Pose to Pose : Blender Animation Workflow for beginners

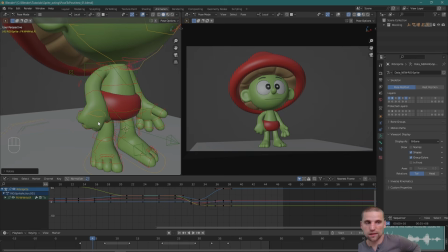And when I'm doing that, and when I'm delaying the arm in this example, when I'm getting into the pose by delaying it back, I'm adding more movement to that part of the body. So when I do my settle, the overall movement of the whole body,
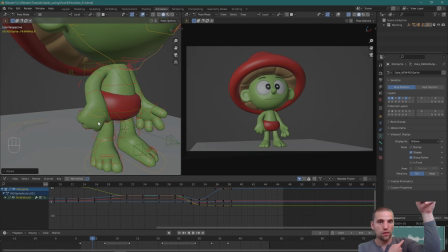there's going to be more movement in this part of the the body because I've now delayed the pose. And so it's going to travel more within that shorter amount of time. So there's going to be more speed there.
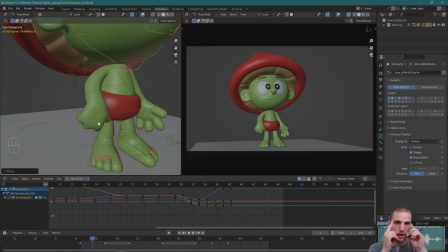And typically, wherever there's speed, your eye gets attracted to that part of the body. So I'm saying this hand's important by delaying the pose and then adding more speed, more movement. Your eyes are going to be attracted to that part of the body more.
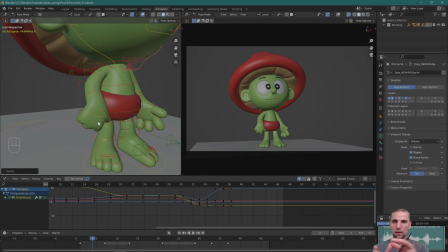So that's how we can also then direct the viewer's eyes to where you want.
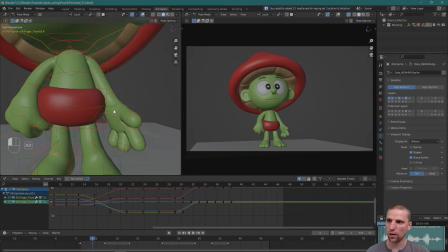So keep that in mind as well. Let's add a little bit of breakdown on the other arm, and it's going to be very subtle, much more subtle than the other one. So the wrist is going to be delayed, and then the fingers can be delayed a little bit as well.
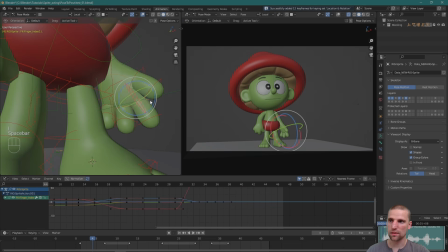Just basically adding a little bit of drag as the hand moves forward, the fingers can delay.
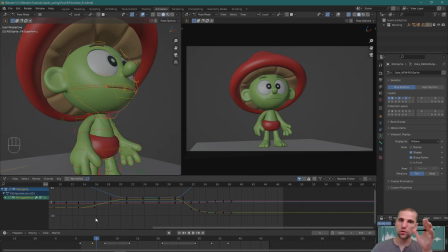And I'll go one frame over, and by going closer to the end of the pose and then affecting, in this case, the head, again, I'm going to add more movement to the end of the action, drawing your eye to that part of the body. So that's the idea of when you do your breakdown keys,
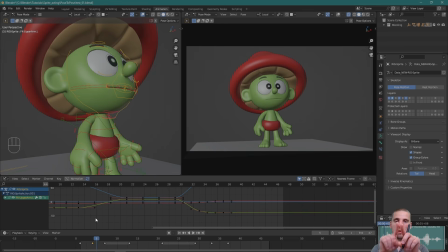breakdown keys is somewhere in the middle. It doesn't have to be always in the middle, but the closer you get to the end of the action and affect the breakdown, affect the pose, the more movement you're going to add, the more your eye is going to be drawn to that part of the body. So usually it's the face you want to be drawn to,
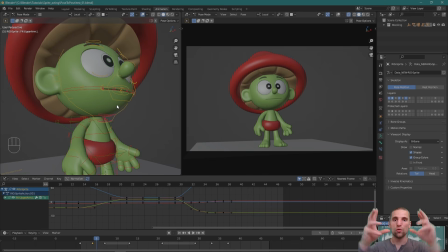and sometimes the hands. So that's why we delay those a little more, or one of the reasons we do that.
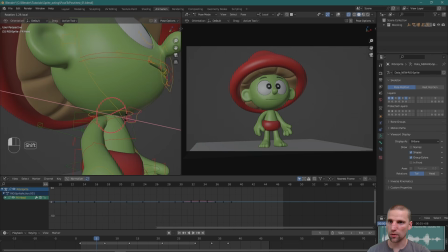Cool. Let's grab the head and just down a little bit, not much, and maybe a little translate down. That's it.
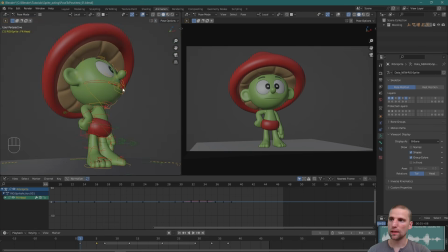Cool. So let's select everything A, and you can see what's happening here. Let's zoom in here a little bit. It's a bit messy in the graph editor. It's a little hard to see, but we can see in the timeline. So we have pose and pose, what we built before. And then we have these three keys here.
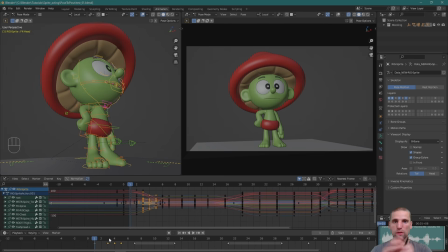Those three keys are our breakdown keys on certain parts of the body. The breakdown keys define the arc between the movement. And we've also delayed parts of the body, so now we've added more speed to parts of the body.
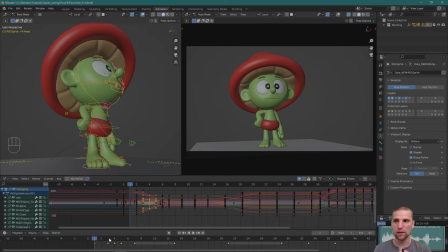So those are the two things the breakdown keys do. Okay, so I'm happy with that. And it's a very quick move. So that's what kind of makes it a little more difficult here. As we build this breakdown together, I think it'll be a little more clear. But let's do the settle together.
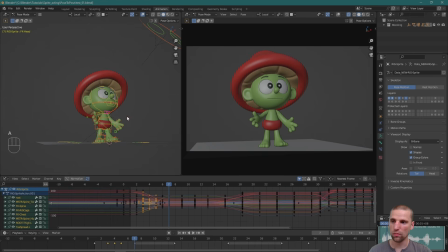So A, select all, and I can see my keys here. And so now the settle is just a way to get into that pose, and then there's the hold, and that hold is very stiff. So the settle is going to make things softer while still retaining a lot of the feeling of that pose.
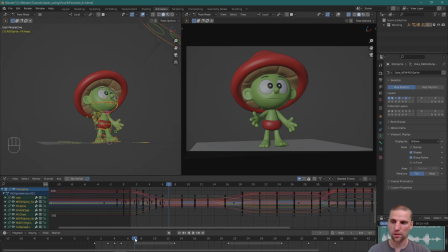So here's how that looks. Frame 7 to frame 13 is a hold. And I'm going to come in at, let's say, frame 5. Everything is selected. I'm going to insert a key. And then I'm going to come in over here and move this frame over maybe to frame 11 for now.
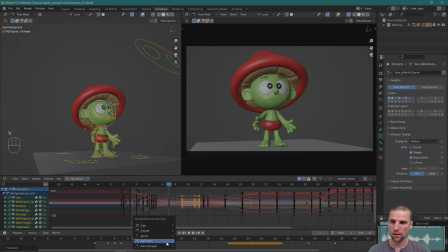I'm going to go V and automatic. Cool. And so if we zoom into the graph editor, you can see now it's just settling, easing into that pose.
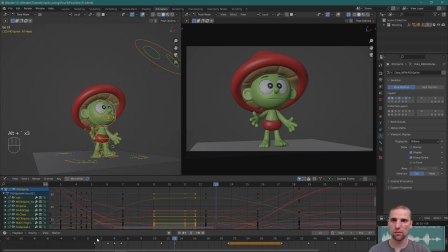Okay, so let's play it. You can see how soft that is now. Okay, so we've already loosened up the animation. And we're still retaining the idea of that pose while moving into it.